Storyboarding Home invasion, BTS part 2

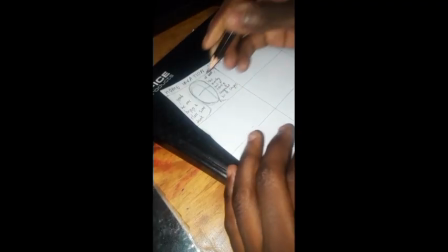[4:07]
Anyway, so in the script,
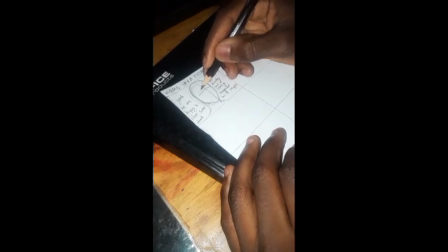[4:10]
I decided to write this because I wanted the audience to know what kind of occupations each one does. So Simon is in the military. So how did I, put that in the script without being too obvious? I just let Richard ask Simon, "Hey, how's the army? How's the army going?"
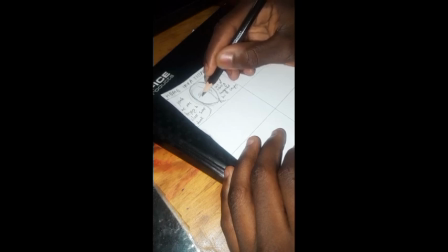[4:30]
He explains a bit like, "Yeah, it's cool. I'm exhausted. Yada yada yada." So from that, as the audience, you already know. Okay, so Simon's in the army, and then from the question that Simon asks Richard, saying, "Are you excited about the travel?" Then Simon explains how he's closing some deals.
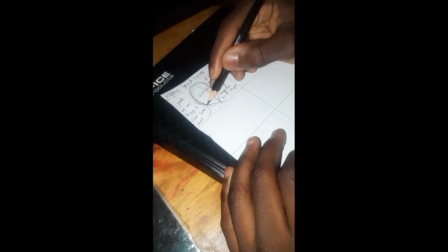[4:48]
So we haven't I haven't said the exact job that Richard does, but from that you already know. Okay, he works for some company. they close deals. Who knows what type of companies?
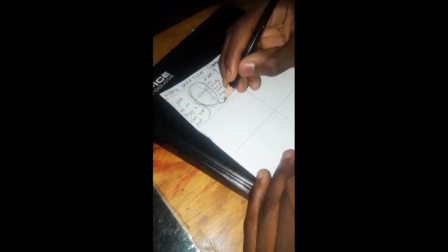[4:59]
But it doesn't really matter. It doesn't really matter. So just like that is cool enough.
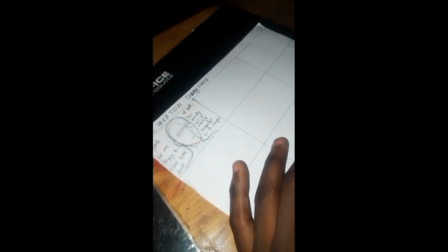[5:05]
Anyway, so he explains that in the next frame, Simon says, "Well, good luck.
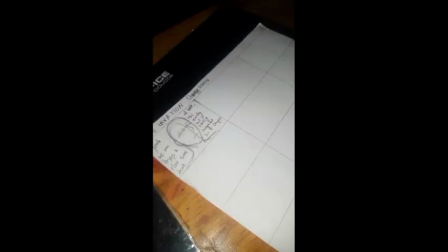[5:11]
Hope it goes well." So what I want while Rich Simon is saying good luck, hope it goes well, I want him to like hold his shoulder, and then so how will I frame it in a way where we can have both their faces in frame,
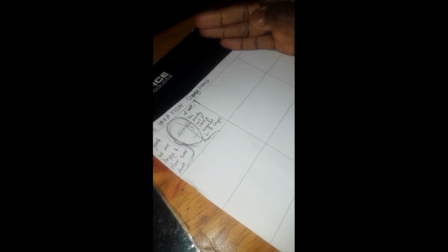[5:27]
him holding his shoulder, Simon holding Rich's shoulder, and we clearly see that okay, he's holding his shoulder while saying, "Hey, good luck."
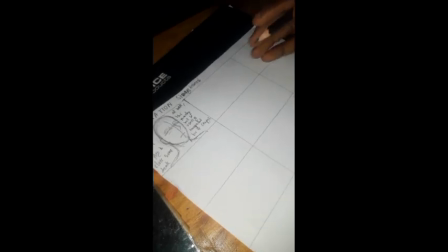[5:34]
So I'm going to, this will be Simon over here, this guy right here, and his arm is gonna stretch out to Richard over here,
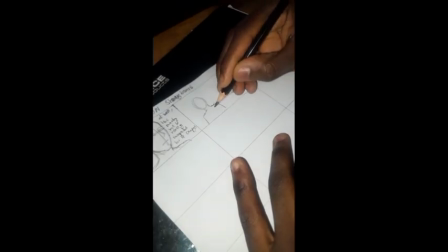[5:54]
like that. So this is what's gonna happen.
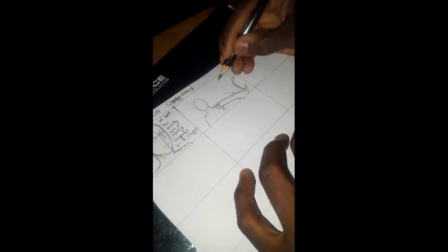[6:00]
He's gonna hold his shoulder. Let me label them: Simon, Richard. And I want Richard to look at, like they look at each other. When he holds his hand, looks at his hand.
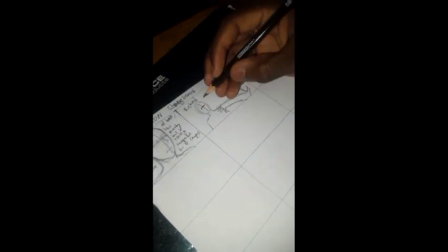[6:16]
We're gonna say looks at hand. So then what's the dialogue here?
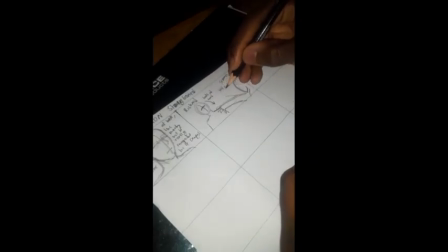[6:27]
Well, good luck. Hope it goes well.
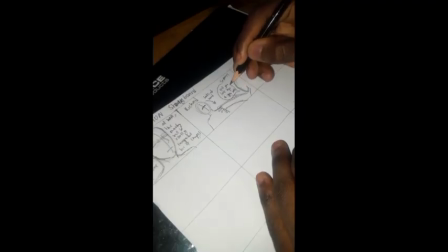[6:39]
Anyway, so I think this is the only thing I'm doing because it's already like what, 6 minutes have passed, and it's probably gonna get boring, and a lot of you have very small attention spans.
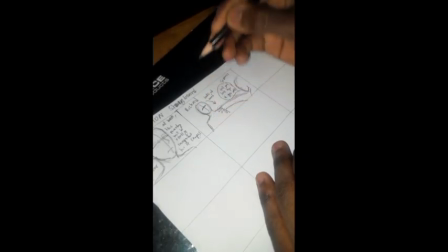[6:51]
So I'm just gonna do a good old time lapse and add some nice music in the background.
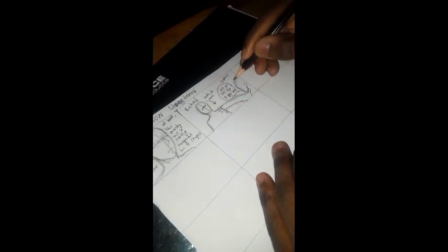[6:56]
And yeah, if you want, you can skip this part of the video and go to the other part. I think this is even the last thing I'm shooting for this video. I don't want it to be too long. Yeah. So, time to storyboard some fight scenes, guys. We are storyboarding some good old fight scenes. So, I am excited for the fight scenes because it is pretty cool. This is where it's happening. It is pretty dark, but this is where it's happening. This is the famous PC that is supposed to get robbed in the movie. The lighting in here is terrible, so it would be best for me to open up some curtains. There we go, something like that. And this is where the movie is happening, guys. So I'm excited. Let's do this.